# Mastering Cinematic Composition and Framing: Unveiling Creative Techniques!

hey there fellow creators welcome back to our channel where we dive into the fascinating world
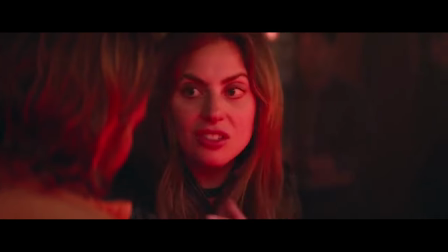of visual storytelling as we discuss composition and framing it's time
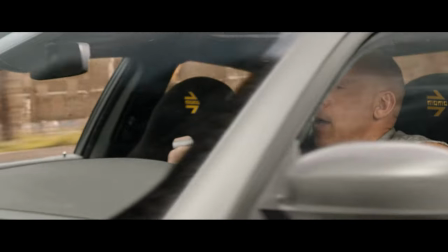so grab your cameras and let's get started let's begin by understanding the basic of cinematic
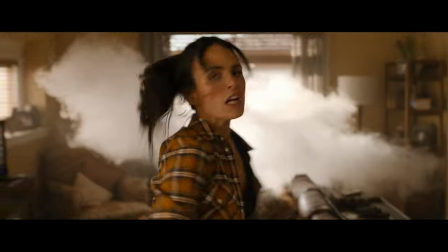composition and framing these are essential guidelines that help us arrange the
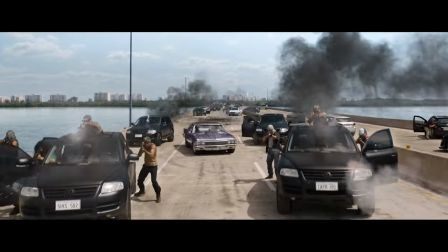elements within our frames to create a visually pleasing and impactful shot.
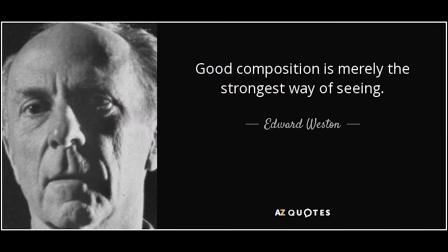And in the words of Edward Weston, good composition is merely the strongest way of seeing the subject.
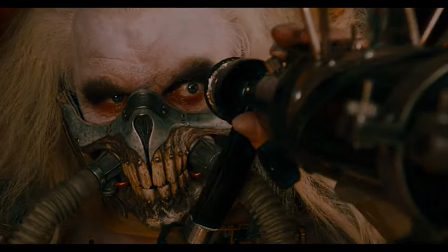Composition is essentially the presentation of visual elements in a shot.
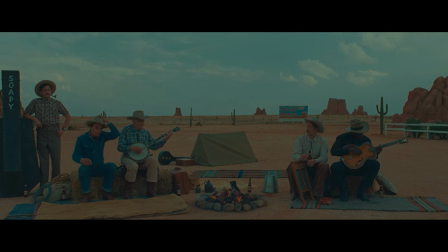Composition often sounds like a fancy term which simply explains what is present in the frame and where your subject focus is located,
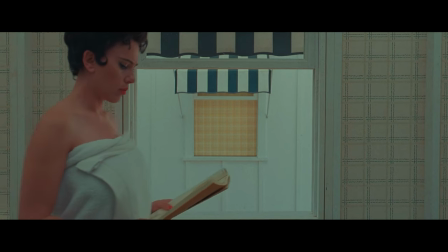visually aimed at directing your viewer's attention to a specific point of interest.
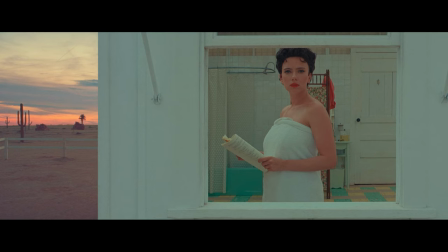Every beautiful looking shot in some of your favorite all-time screen views were not created by accident or mere coincidence.
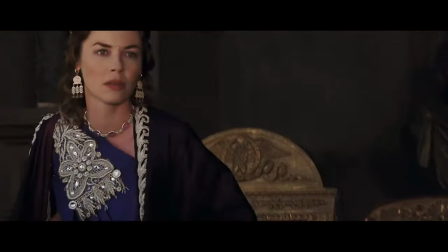If a composition is aesthetically pleasing to the site,
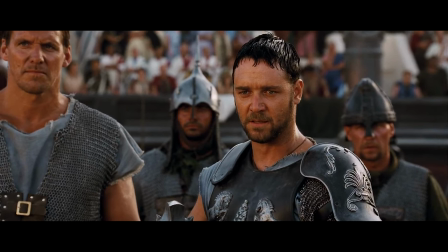it's because those elements present in the shots have been pre-arranged in some detectable measures. And I'm going to begin with the rule of thirds. The rule of third is an essential compositional technique used to create visually balanced and engaging shots.
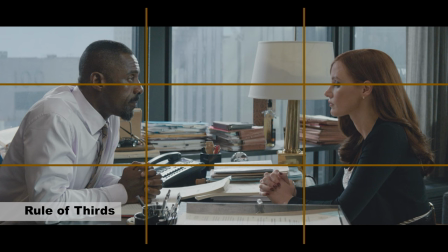It is based on the principle of dividing your frame into a three by three grid resulting in nine equal parts.
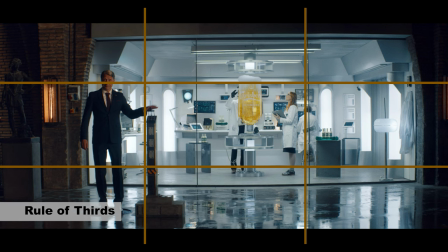The idea is to position your subject or key elements along these grid lines or at their intersection point.
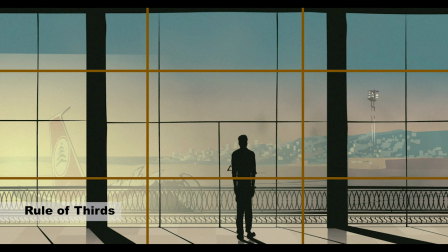It adds balance and visual interest to your shots. Either by offsetting your dominant object or subject by one third,
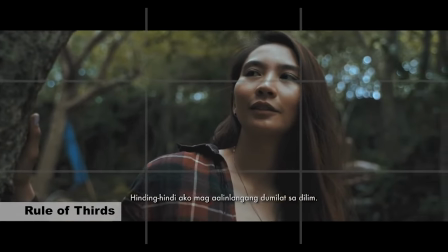you make room for negative space that can draw your viewers attention or their eyes to the subject. Here are some of our all-time favorite movie references pointing out the rule of thirds.
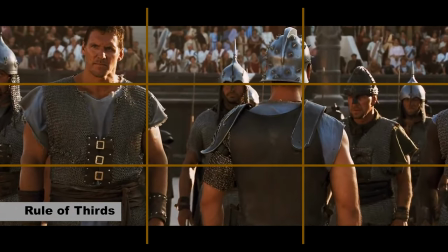In the movie Gladiator this scene shows where Maximus reveals his identity to Commodus in the Colosseum and showcases a classic use of the rule of third.
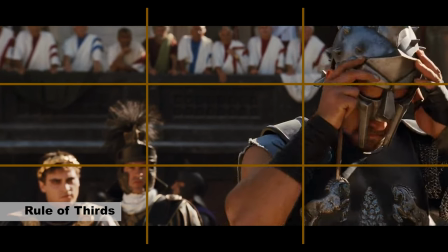Maximus stands at one of the power points of the grid drawing attention to his character as he deviantly faces Commodus.
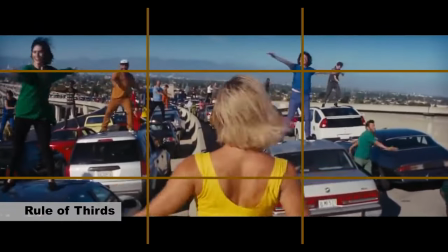And in the movie La La Land in the opening scene, the dancers on the Los Angeles Highway were positioned along the lines of the grid,
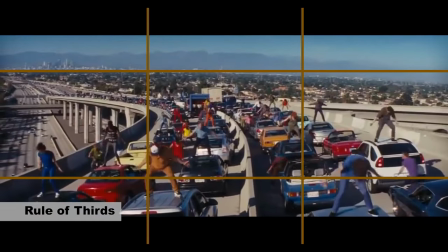creating a visually striking and well-balanced shot that captures the magic and energy of the film.
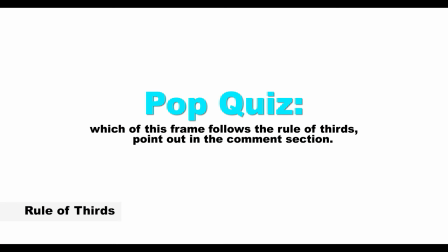Now here is my pop quiz to you. Which of this frame follows the rule of third?
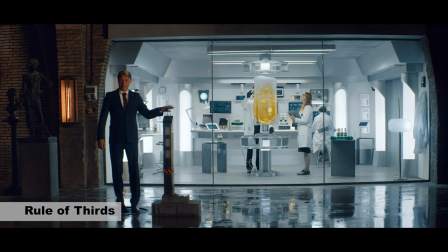Please answer in the comment section. Now next to the rule of triangle. The rule of triangle is the basic concept of three reference points, probably the most present in frames.
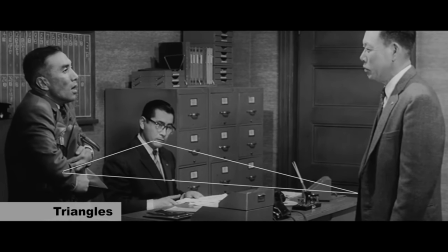The role of triangle involves positioning key elements of the shot along imaginary diagonal
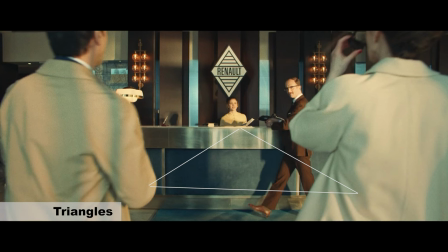lines that connect different elements within the frame creating a sense of movement and direction.
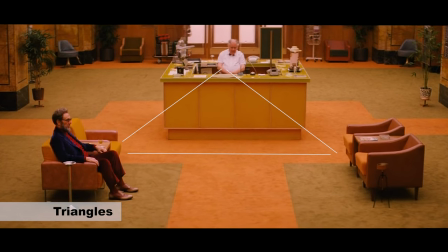The role of triangle aims to create a harmonious and visually appealing composition, revealing two anchor points and one offsetting adjacent point,
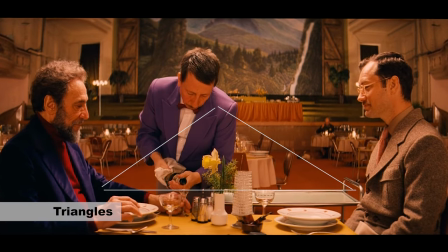creatively giving your frame a specific blocking that creates this anchor point either with one single character or multiple characters.
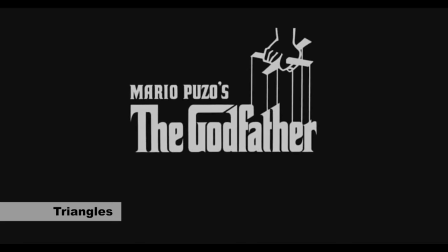In the movie Godfather, in the iconic baptism scene,
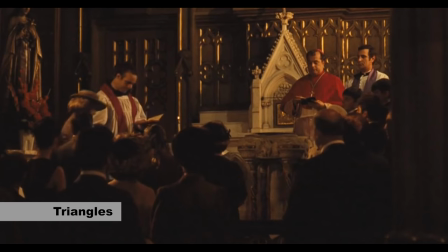the shots were structured to perform triangular compositions as Michael Cologne renounces Satan during the baptism ceremony.
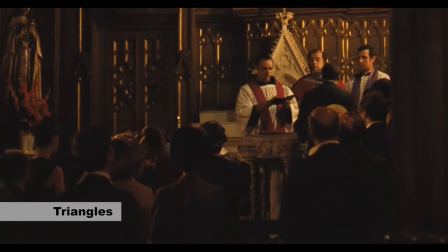The scene cuts through various locations and the character's position in each shot creates triangular patterns,
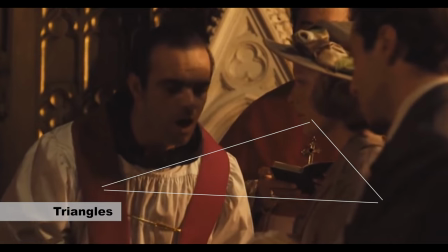emphasizing Michael's ascent to power and his renouncement of his previous life.
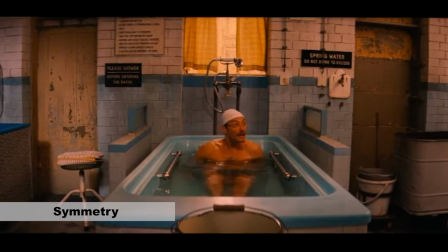The role of symmetry is a fundamental principle in cinematography. It involves arranging elements within the frame in a way that creates perfect or
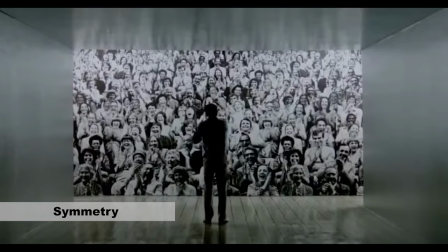near-perfect reflection and balances on either side of an imaginary central axis.
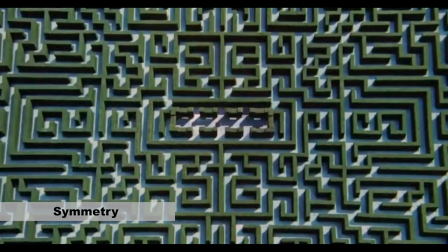This axis is typically the vertical or horizontal center of the frame,
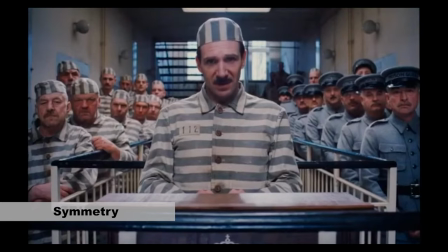creating a sense of equilibrium symmetrical composition, and it can convey a sense of order,
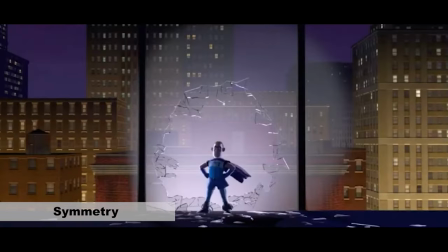stability, and harmony, and they are often used to create visually striking and aesthetically pleasing shots.